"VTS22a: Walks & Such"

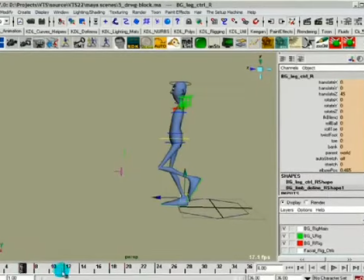(12:26)
The original 3 were, again, heel contact, passing, heel contact, and we added weight down, passing, what I call full weight up. This is,
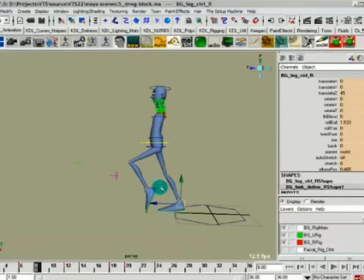(12:39)
gosh, the best way to describe this is where he would fall down if he didn't have a leg in front of him to land on. A walk has been described as a controlled fall on a repetitive basis. And then you stop and think about it, that really is how it happens. If we didn't, that's why we trip.
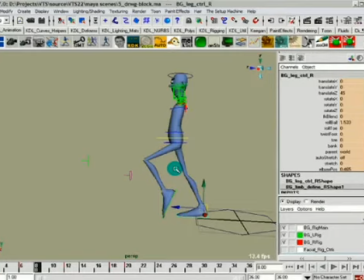(12:58)
If our foot catches on something, we fall down. That's because we are literally projecting ourselves forward off balance and catching ourselves with our feet. So the weight full up could also be called the tipping point.
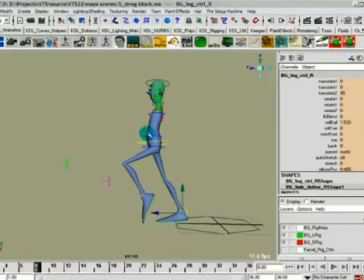(13:13)
Okay, you need this drawing to kind of show the full extension back here, the hips fully forward and fully up. This foot's getting ready to come down for the heel contact.
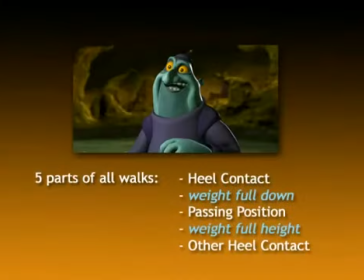(13:25)
Okay, if you get these 5 drawings in, okay, again working from this golden triangle of foot,
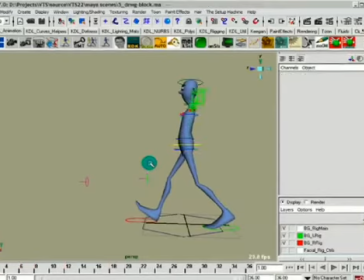(13:32)
and hip, it's for me, I can't think of a walk only thinking of just the feet without the hips, and I can't think of a walk thinking of just the hips without also thinking of the feet. To me, these 3 things together create the triangle, the basis of the walk.
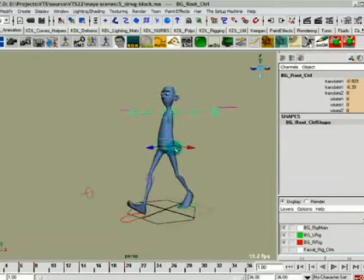(13:51)
I'm not even bothering with the upper body. I'm not even bothering with the hip rotation. I'm not bothering with a lot of that stuff yet. I'll get to it, and you'll see how I lay it in afterwards. But for me, the basics are these 3 pieces working together.
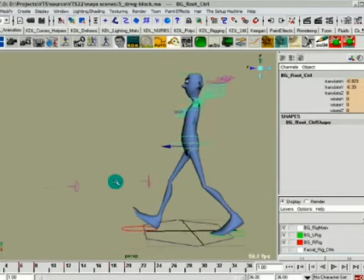(14:04)
And if you can get these 5 drawings working on just these 3 controllers, you can get a walk. Stepping through it, you get a sense, right? And if I took all of these controllers
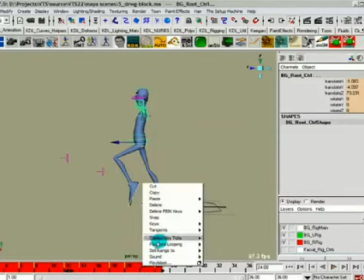(14:22)
and took all the tangents and set them over to stepped
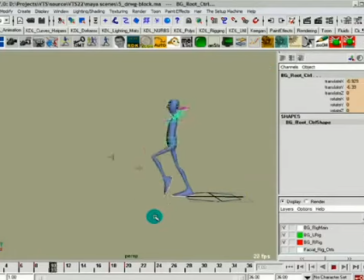(14:29)
and just hold down my little cycle through it, there you have Flintstones animation walk. You have these 5 drawings, you have a walk. You don't even have to in between it. I mean, on limited animation you don't.
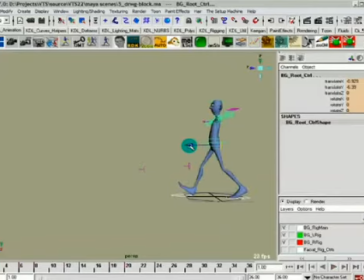(14:44)
You get the idea right there, the whole thing, the amount of weight going up, the weight coming down, you know, you get the characteristics of it. You really want to accentuate weight? Well, you just take this, you can go ahead and hold this key 1 frame longer, alright?
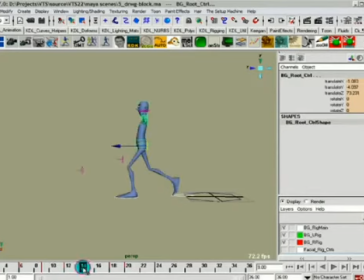(15:02)
So I moved it over from 8 to 9. So now the weight up is a little bit held up there a little bit longer, and therefore it comes crashing down a
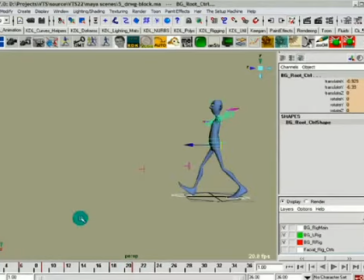(15:17)
little bit faster. So just by changing the timing of the weight up, I can get a little bit, something with a little bit more weight to it. Bonk, bonk. And you can just shuffle the timing around and experiment with these different timings.
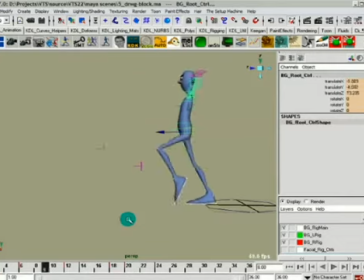(15:35)
The way I laid it out is that normally on a basic walk, not a perfect one, but on a basic walk, the full weight down will come 2 frames after the heel contact, and the full weight up will come 2 frames after the passing position.
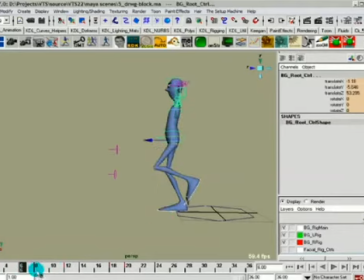(15:54)
Right? The tipping point pose comes 2 frames after the passing position. You can change these timings. If you really want something stompy, I can take and move this, you know, so that it holds it up there and then comes down really fast.
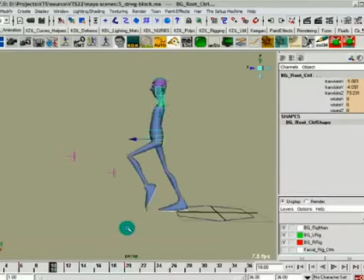(16:10)
You know, boom. It's all about getting these things in there. And see, for me, these drawings or these positions, the stride length and the stride speed, the placement of the full weight down or the full weight up drawing, these are little pieces.
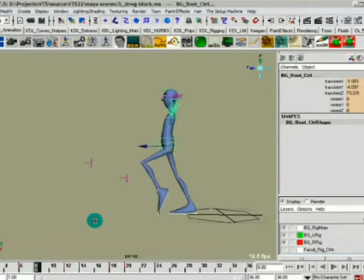(16:28)
They're like checkers on a checkerboard, and you can rearrange them to get different results.